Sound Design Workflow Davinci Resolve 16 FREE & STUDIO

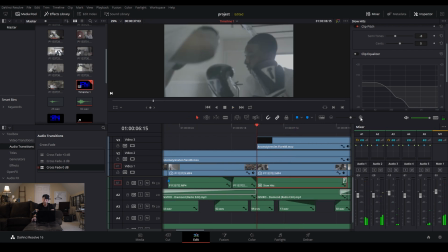8:13 And here, all I did was line them up here to the hits. I literally clicked with the left and right arrows so I could go up one frame or back one frame, and just lined up those hits. And then I selected them all, right clicked, and made a compound clip. That way I could have them all in one group, and I could equalize them all together.
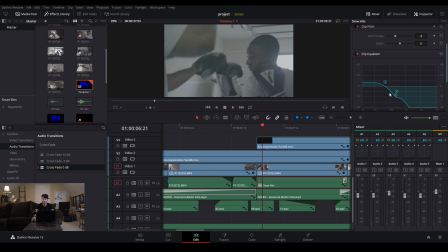8:32 You could equalize them all separately, of course, but this to me seemed like a faster, kind of more intuitive way to do it.
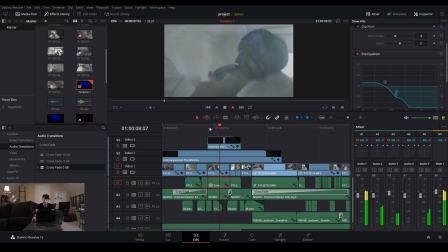Yeah, really cool.
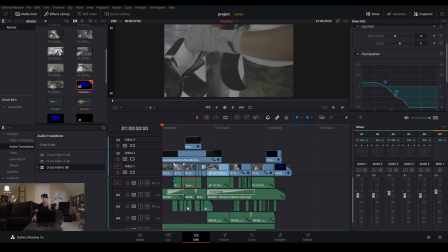8:48 And in a past video, the frame blocking video, I had mentioned how swooshes really make that frame block seem more realistic. It really makes it seem like something is coming, like a physical thing is coming across the screen. And it's really interesting how when you use swooshes just as transitions,
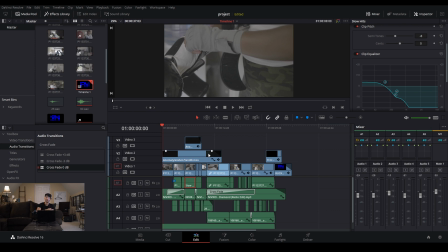9:07 because you hear it first and it comes in, whew, you hear it first, your brain already knows that there's something coming. So if your clips are lined up well and with good composition, and you have these swooshes come by on your transitions,
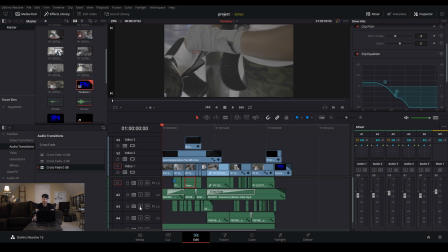9:22 it really leads to a really cool effect that almost feels like you can feel the transition happening, even though you can't. So let me solo the swooshes and give this a play.
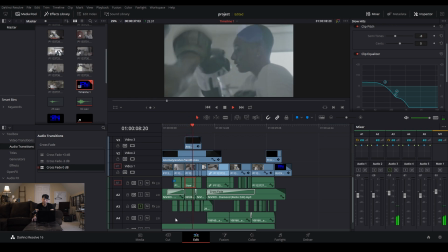I mean, it just has a really cool little feel.
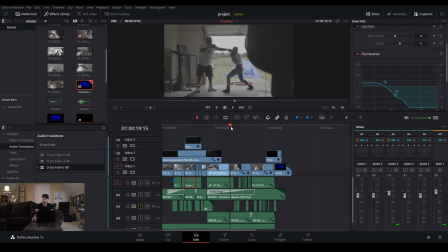9:52 And you see that I'm using those sounds also to make a swoosh sound when his hand kind of dodges her, because it really just adds to the motion. Your hearing, it may not make a lot of sense when it's by itself and you just play back this.
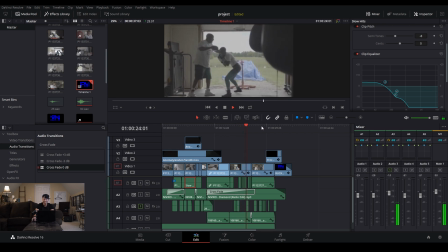10:09 It's like, what the heck is that? And even down here, I've got more of them.
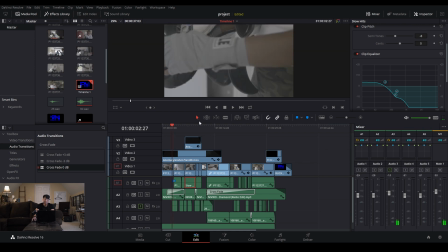10:16 That sounds like a sword. That sounds ridiculous. But when you add the punches, it adds like a whole different dynamic. Let me add those in.
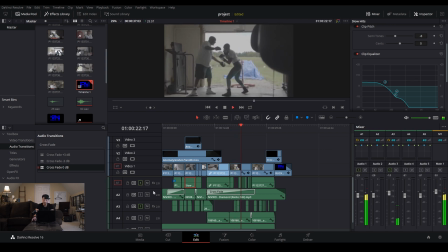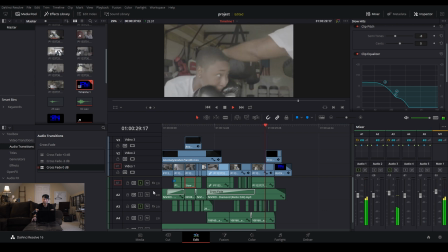Boom. And one cool thing about these swishes is I probably used like 3 different swishes.
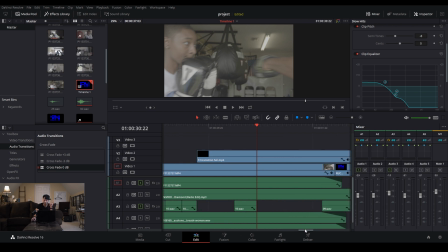10:46 I could have used more, and I probably could have used a lot better ones, but I only used like 3 different swishes.
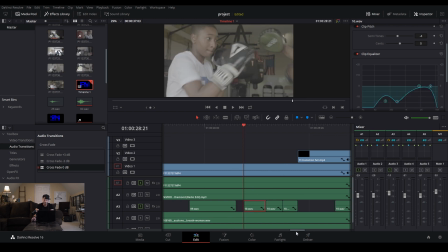10:52 And what I did for something like, let me go back to one of these triplets, like this one here,
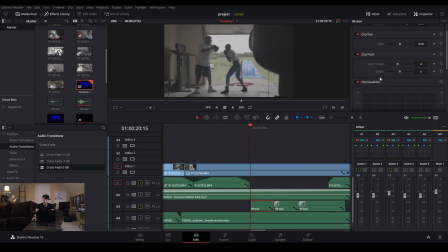10:59 is I would just click on one, and you can see a couple thing about swishes. Now, if you got to swoosh past the screen, right? A lot of the swooshes you'll find online, which they're really easy to find, just search swoosh sound effect and you'll find tons of them.
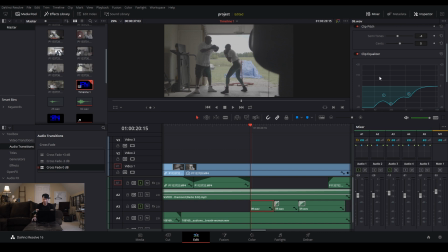11:16 And a lot of them have kind of a deep tone, like a zhoof. And if you listen to this one, it kind of sounds deep. And if you cut out that low frequency or those low frequencies, then you really get a much more accurate.
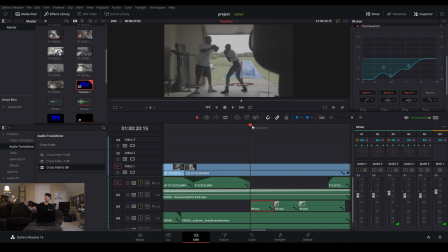11:32 Because, I mean, this guy's hand, my hand even in real life, we're not really making these like you do in the movies. But if you are moving something that is as big as your arm, like a baseball bat, really fast, it's not going to make a low tone. It's going to make more of a high tone. So that's just kind of a pro tip for the swooshes.
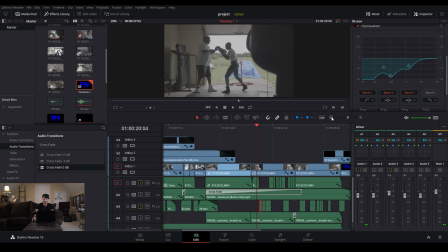11:53 Even though they still don't sound realistic, they still sound ridiculous. They're still really, really cool. But what I did with these, I not only EQ'd them slightly differently to sound a little different on each one, but I came up here and I made different volumes for each of them.
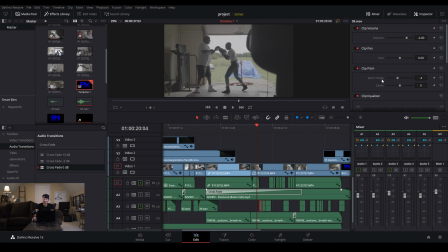12:11 Just slight variations in volume. And then I also made slight variations in the semitones of the clip pitch.